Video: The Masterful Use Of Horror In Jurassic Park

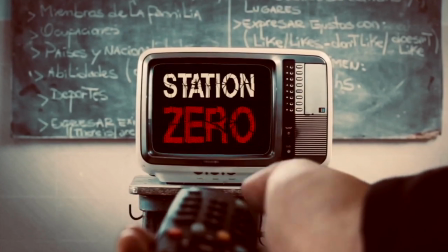0:03 You're watching Station Zero.
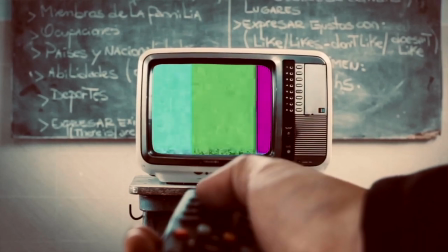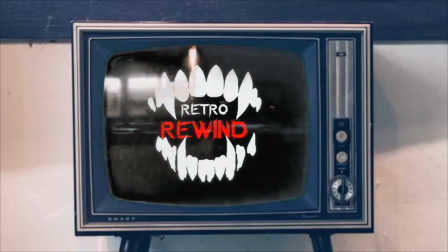0:12 You're watching Retro Rewind on Station Zero. Don't watch it alone.
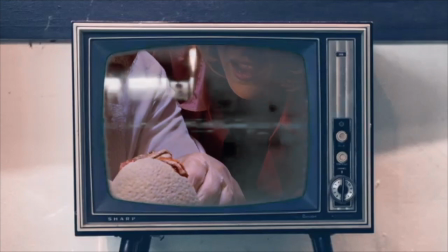0:21 In today's episode, we'll be discussing the masterful use of horror in Jurassic Park.
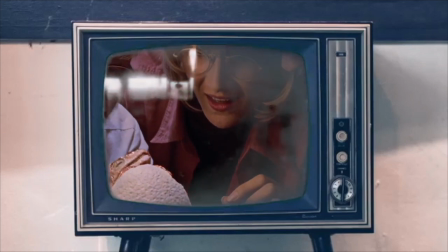0:28 Hope you enjoy.
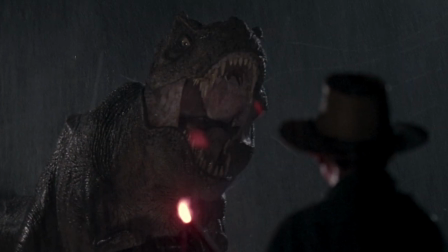0:34 Jurassic Park is an American science fiction media franchise
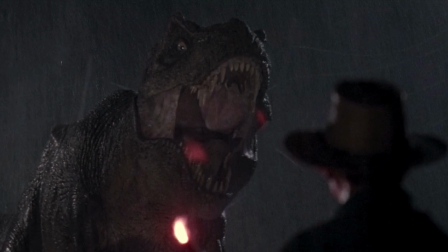0:38 centered on the disastrous attempt to create a theme park full of cloned dinosaurs.
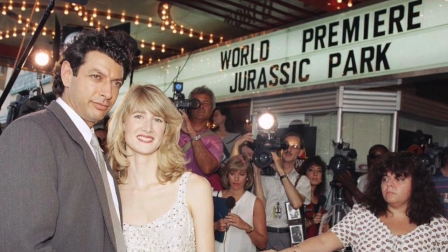0:44 The film roared into theaters on June 11, 1993, and was based on the story by Michael Crichton.
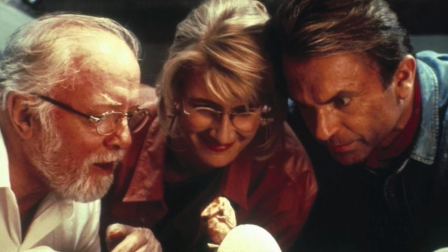0:52 Upon its release, the film was an instant success,
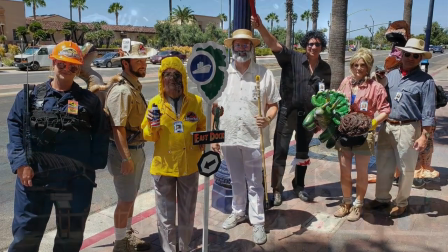0:56 captivating the minds of millions of viewers across the world and introducing them to creatures that have long since been lost to time.
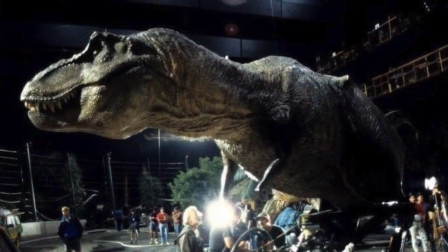1:04 The premise of the film involved the idea of bringing back extinct animals
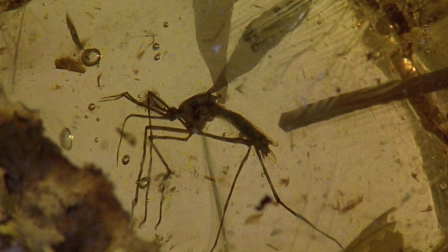1:09 using genetic engineering and reintroducing them into the 21st century,
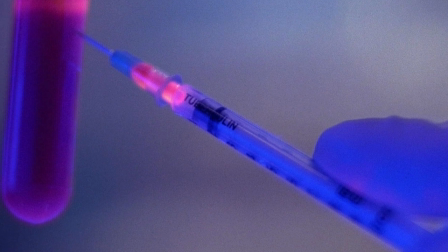1:14 and the devastating effects that would have on our world.
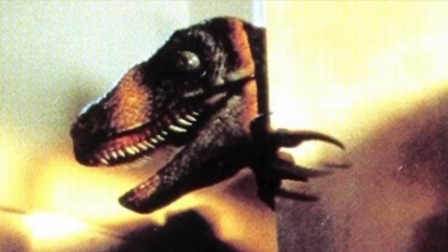1:18 While technically not a horror film outright, Jurassic Park blurs the lines between suspense and horror extremely well,
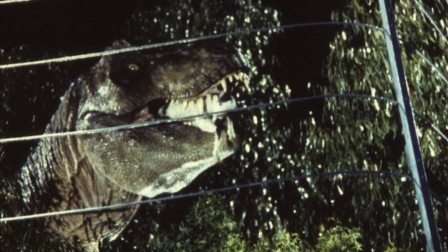1:27 teetering on the latter and using the former to build up to the horrific sequences.
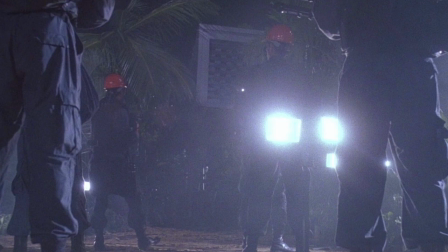1:32 Our first example of which can be seen in the opening sequence of the film, where we are introduced to the game warden of the park,
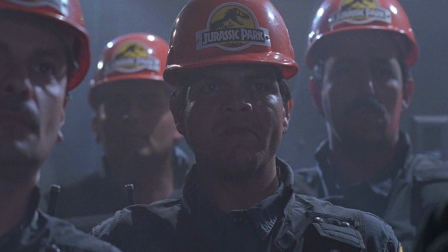1:40 Robert Muldoon, and his team, who are loading in a new velociraptor into its paddock.
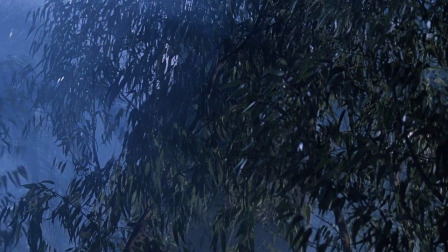1:46 The scene itself is shot during dusk,
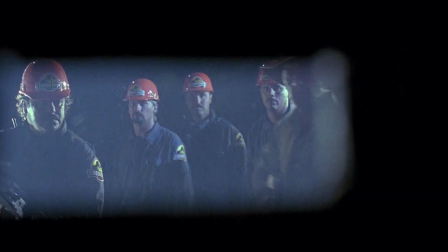1:49 with dark blues overtaking the shots and bathing them in an extremely moody and unsettling atmosphere.
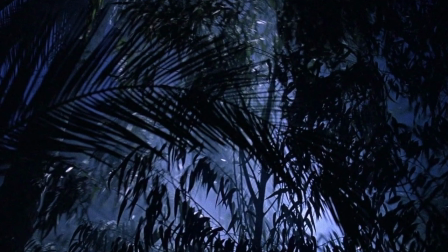1:56 As the first shot opens, we can see the branches of the nearby flora shaking furiously,
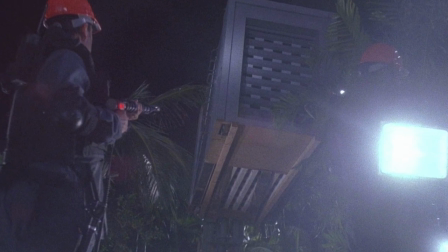2:02 and the park workers staring on in fear, unsure of what is about to break through the tree line.
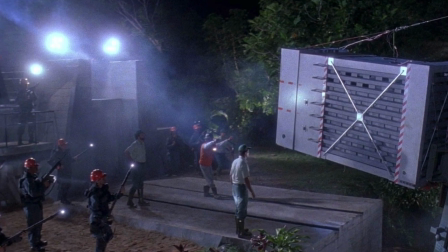2:09 As we see the large storage container push through the trees, we can only guess what might be withheld inside of it,
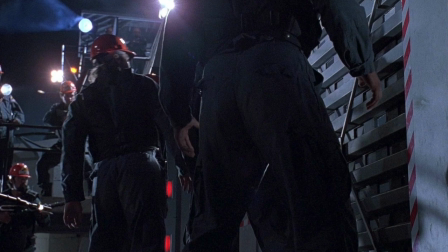2:15 as it is maneuvered toward the loading bay, and we are told that the workers must have their tasers on full charge,
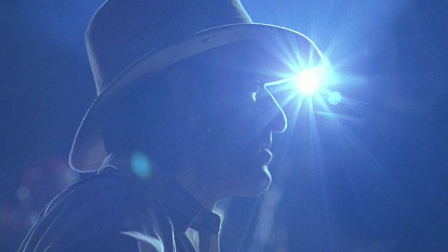2:23 informing us that the creature inside is dangerous. The animal hisses and squeals,
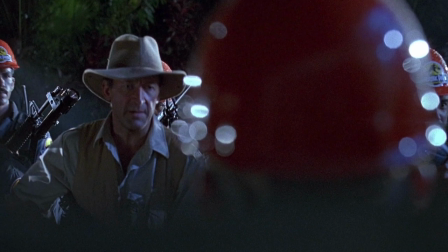2:30 startling the workers nearby and building up the suspense for the audience as we continue to wonder what might lie inside of the container.
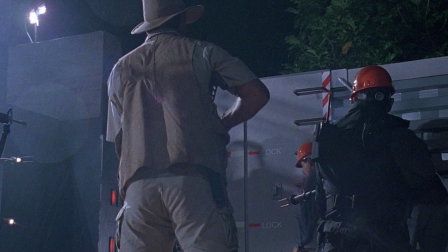2:39 As the loading team docks the container onto the paddock, one of the workers,
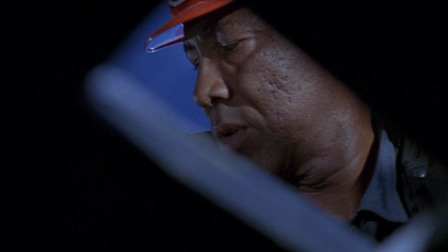2:44 Joffrey, is assigned to raise the gate, which he proceeds to do.
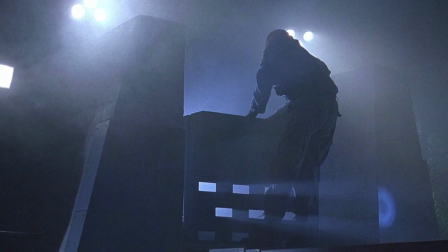2:49 As the gate slowly rises, John Williams' score can be heard in the background, building up and up,
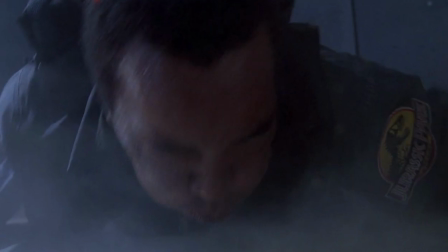2:56 before the animal in the cage charges at the open container, knocking Joffrey off of it and causing him to land hard onto the dirt ground.
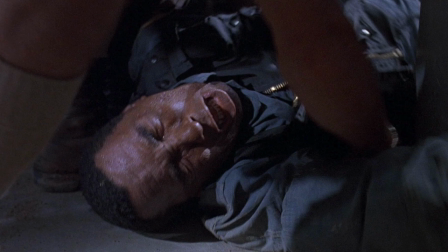3:05 Before long, he is abruptly yanked toward the front of the container by the creature,
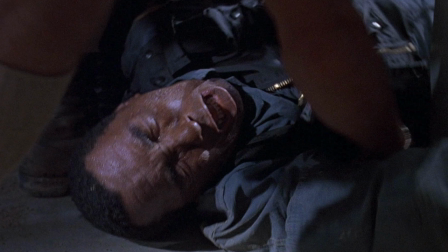3:10 which is screaming an ear-piercing scream as Joffrey yells out in pain.
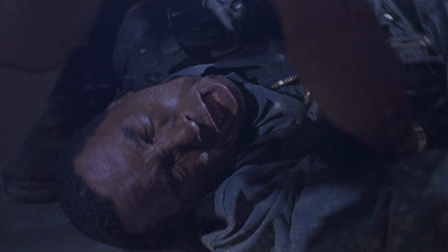3:15 The workers try desperately to subdue the creature, tasering it over and over, to no avail.
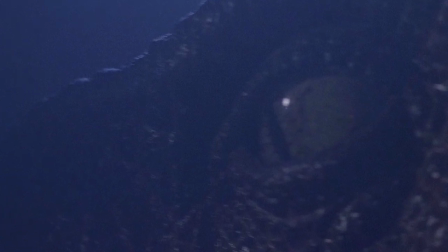3:22 And this is when we get a glimpse of the eye of the animal, intercut with the horrified expression of Robert Muldoon's face,
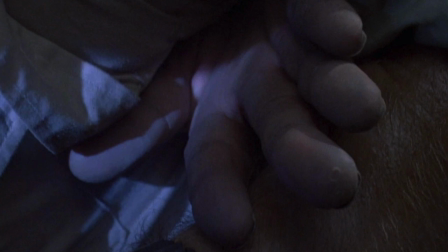3:29 who is trying desperately to hold on to his coworker, until eventually the animal manages to rip Joffrey out of his arms.
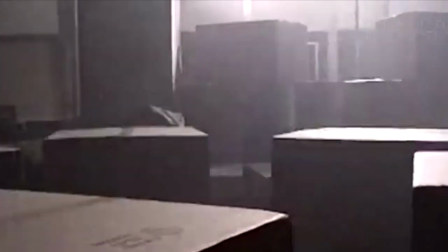3:38 This inciting incident sets the stage for the entire film going forward by
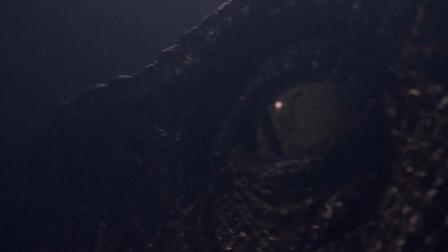3:43 introducing us to the velociraptors, which, at this point, remained unknown and unseen by the audience, only revealing to us that the creature inside was smart, deadly, and dangerous.
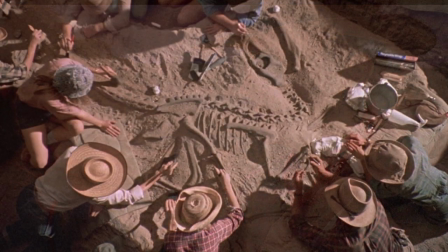3:58 Upon meeting paleontologists Alan Grant and Ellie Sattler, who are in the midst of digging up a velociraptor skeleton in Montana,
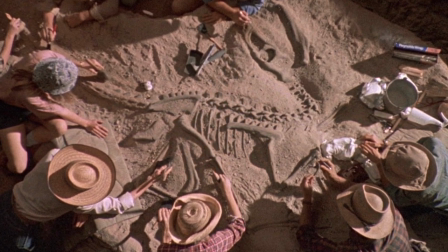4:06 we are given a very important piece of exposition from Alan Grant, who explains to us just how deadly velociraptors actually were.
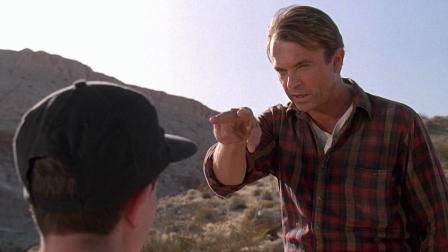4:14 Try to imagine yourself in the Cretaceous period. You get your first look at this 6-foot turkey as you enter a clearing.
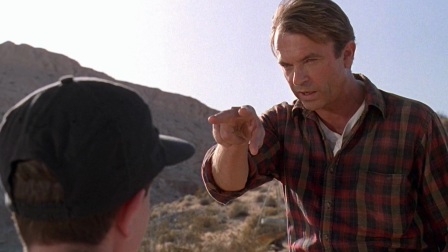4:21 He moves like a bird, lightly bobbing his head. And you keep still because you think that maybe his visual acuity is based on movement, like T-Rex.
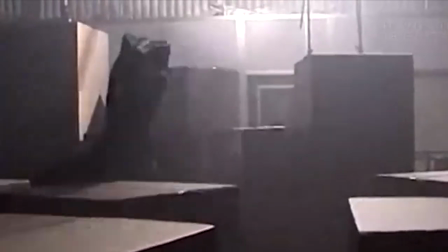4:30 He'll lose you if you don't move, but no, not Velociraptor. You stare at him, and he just stares right back.
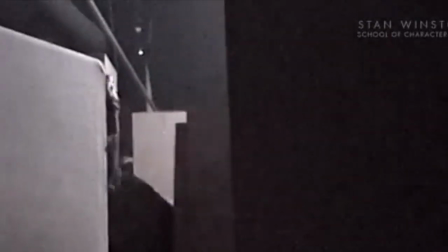4:39 And that's when the attack comes, not from the front, but from the side.
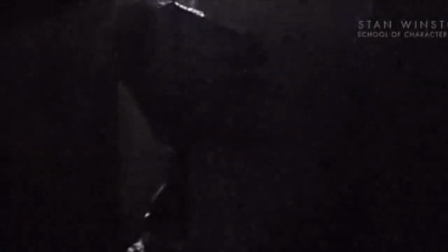4:45 From the other two raptors, you didn't even know were there.
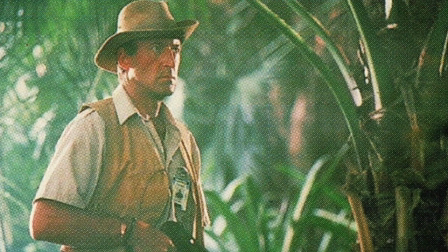4:49 This exact scenario can be seen later in the film with Robert Muldoon's death scene, which we will discuss later on in this video.
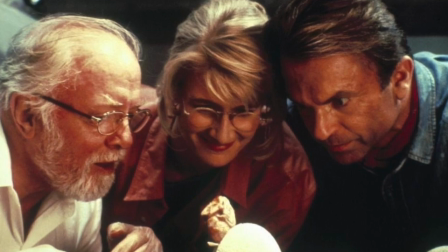4:57 The next time we are shown a velociraptor is during the hatchery sequence, where
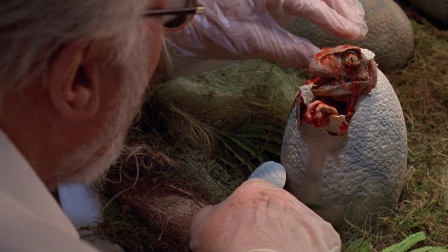5:02 our main characters are gathered around the incubation chamber, observing a juvenile emerging from its egg, screeching out its first cry,
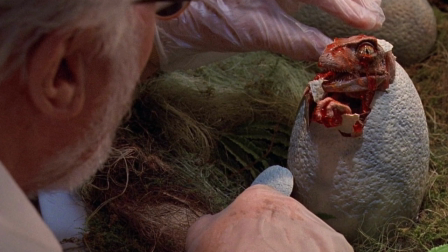5:11 to which Alan Grant asks, in a distraught tone, What species is this?
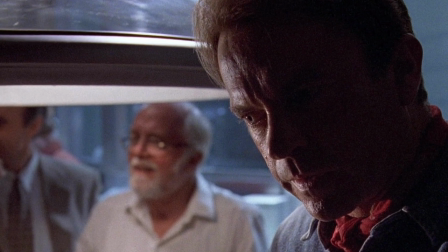5:16 to which he is given the answer that it's a velociraptor, much to his horror.
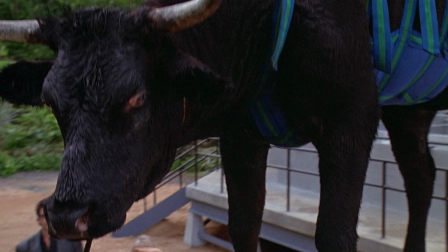5:23 We are then shown the full body of a cow being hoisted into the velociraptor paddock before we hear the disturbing screams of the creatures,
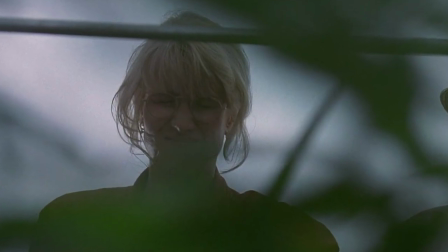5:31 viciously ripping off flesh from the cow, which is screaming in pain and agony.
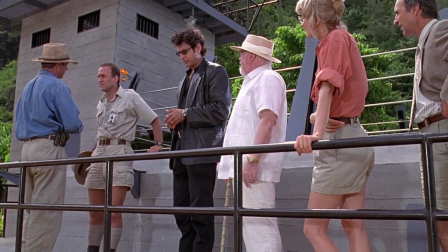5:37 As we are thrown into the next scene, we are again introduced to Robert Muldoon.
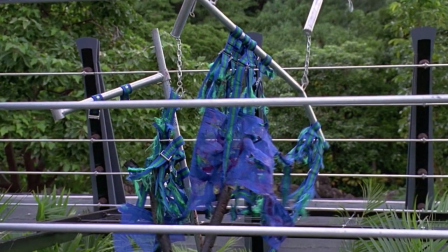5:42 When the harness raises, we are shown just how deadly the velociraptors are,
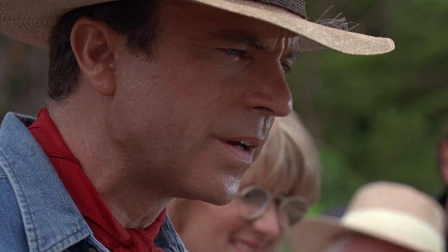5:47 as the metal beams begin breaking apart and the tattered harness is now empty of the once living cow as our characters stare on in horror.
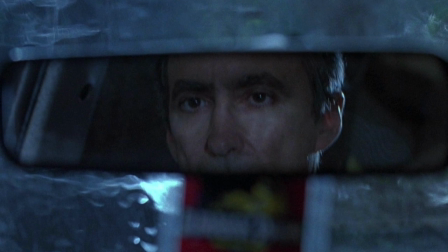5:56 Our next fantastic use of suspense and horror is shown during the T-Rex breakout scene,
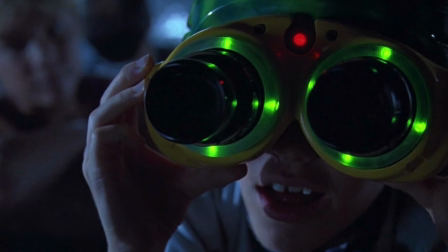6:02 where the build-up to the reveal of the Tyrannosaurus is genius, with the ripples of the water signaling the animal's arrival.
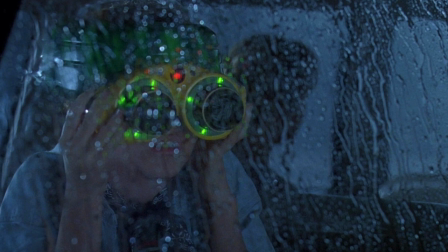6:10 The lack of music also enhances the scene, as we can only hear the low rumbles and stomps of the creature in the distance,
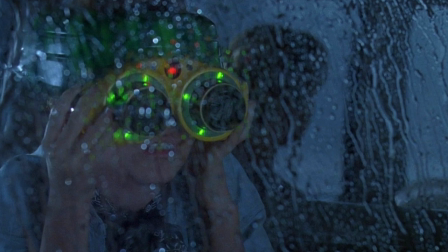6:17 and the endless downpouring sheets of rain hammering down hard onto the cars.
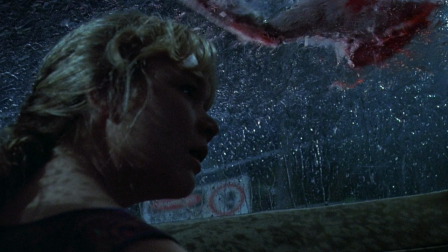6:23 We get a very clever placed jump scare when the bloody leg of the goat slams down hard onto the roof of the car,
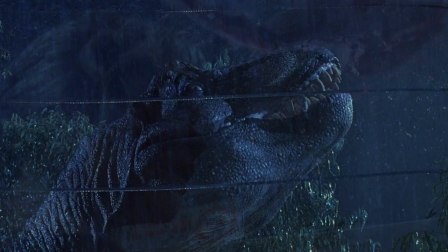6:30 with blood spattering everywhere, and this is when we get our first real look at the T-Rex.
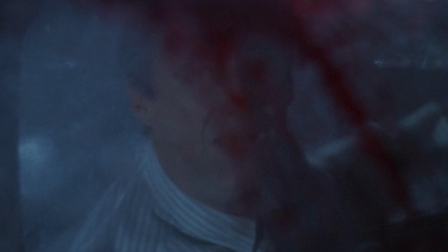6:37 We are shown the sheer terror on Donald Gennaro's face through the blood on the roof of the car as he runs off in horror,
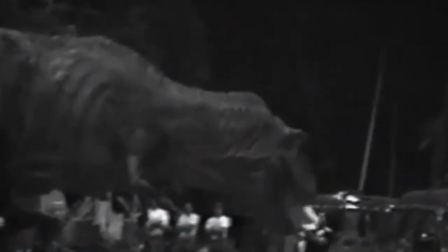6:44 leaving behind both Lex and Tim, with Lex screaming over and over that he left them.
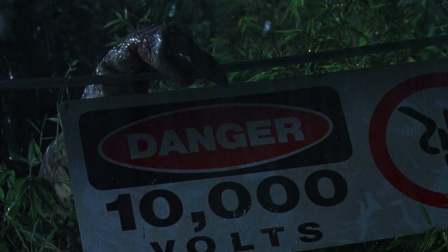6:50 As the thunder cracks overhead, we can see the Tyrannosaurus testing the electrified fence with its arm,
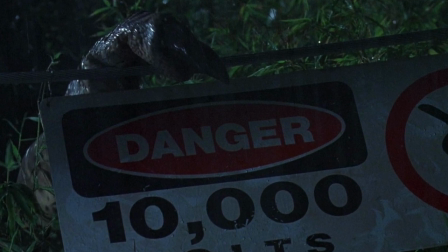6:57 showing us that the animal is intelligent to some extent.
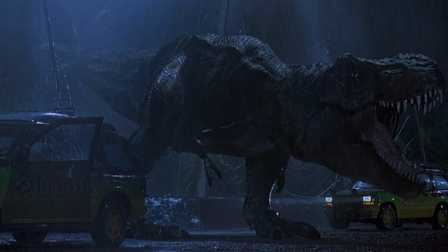7:02 Before the Rex chomps through the wires of its paddock and breaks through, roaring in triumph,
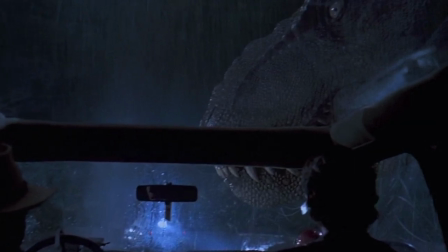7:08 Lex turns on a flashlight in the backseat of the vehicle, alerting the animal to their presence.
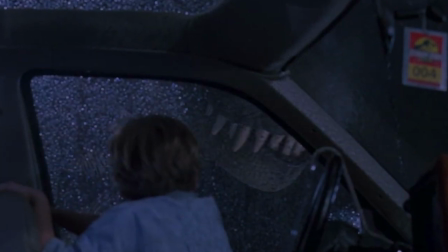7:14 All the while, Grant and Tim are screaming for her to turn the light off before it's too late.
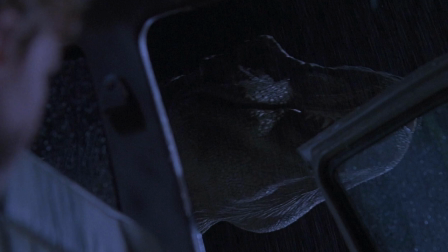7:20 The Rex is now over top of them. As Tim carefully tries to close the door of the cruiser, he alerts the Rex once more,
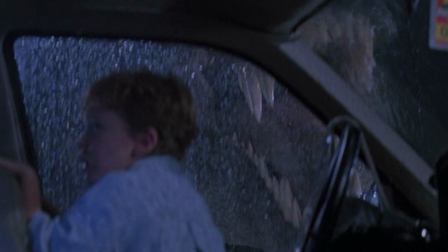7:27 and it roars an ear-splitting roar before proceeding to smash through the glass roof of the car.
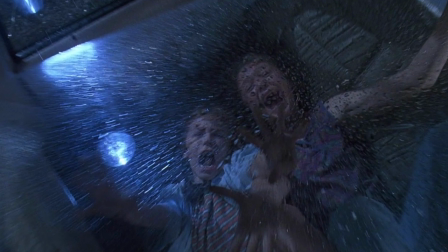7:33 The screams of horror can genuinely be seen and heard on the child actors' faces as a shard of glass breaks off from the corner of the skylight,
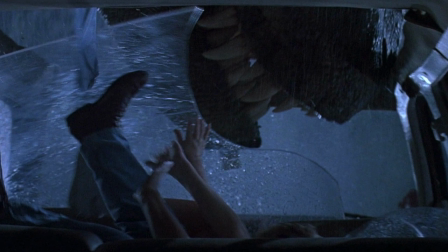7:41 which wasn't supposed to happen, selling the scene even more.
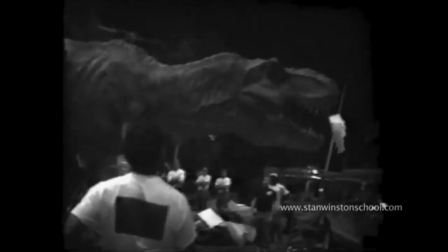7:46 Not to mention that they actually used a life-size 4-ton T-Rex animatronic, so the entire sequence looks extremely real.
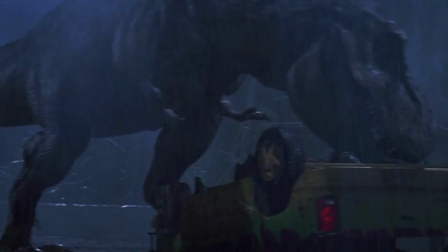7:55 The Rex manages to push the car onto its side while Alan Grant and Ian Malcolm decide to use flares to distract the animal.